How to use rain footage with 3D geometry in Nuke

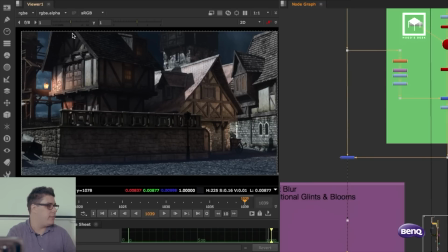And then that goes in as the little pieces of brighter areas get some rain. Only the brighter areas.
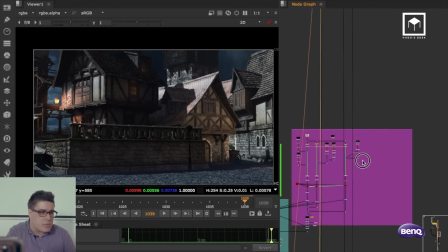And then the same goes for the rain on top. So the rain on top is, where's the rain?
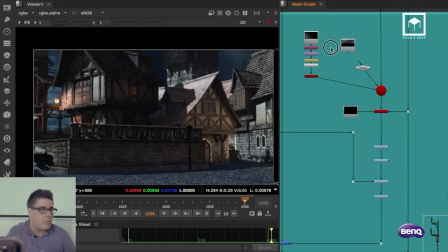So the rain, yeah, there we go. So that's the other rain. So there's more rain here.
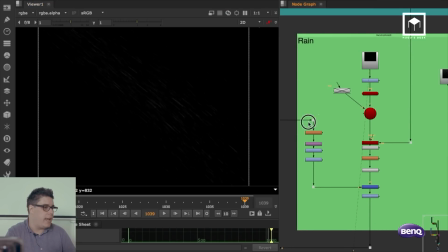So these are rain elements as well. Same deal here. I have the actual full image getting merged there.
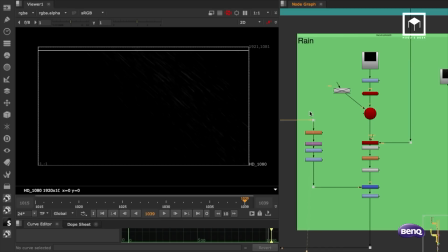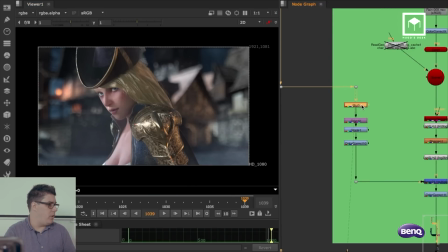So the reason I want to show you this is then I blur the background a lot.
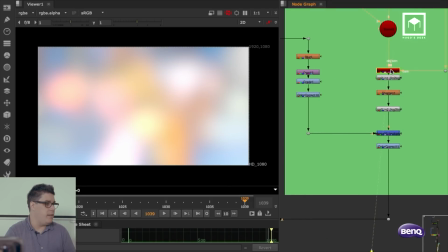I color correct it, and then I have the rain. I sharpen it, and then I multiply it.
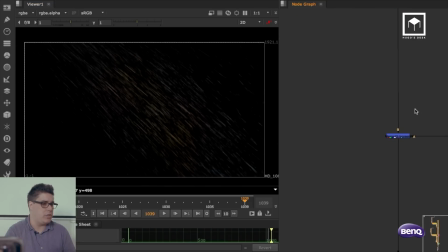And so you see you get color in the rain, which is nicer because then when you merge it together, then you get the rain to be colorized on top.
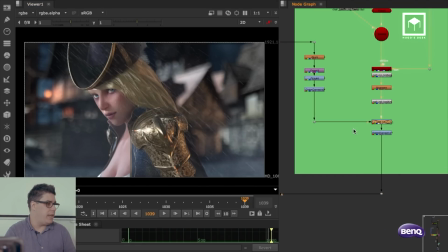And so if I take this away, you get really, really dull gray rain.
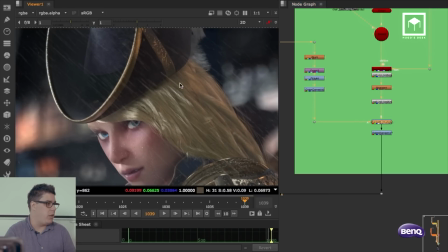But if you colorize it, then you get the pings of the blonde air, of the blue area.
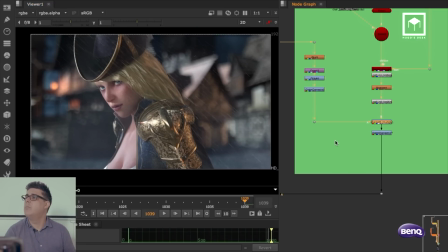It all kind of like fits together much better, you know, if you multiply the rain by the background blurred version.
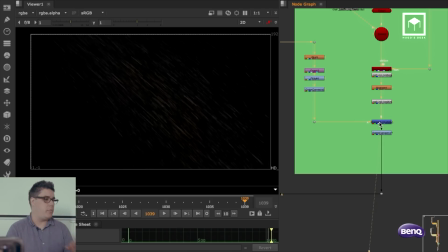It's just a little trick that I'm going to leave you to it. And unfortunately, I'm going to have to stop here because otherwise I won't be able to prepare the next workshop, which is in 10 minutes. So I'm going to leave you guys to this.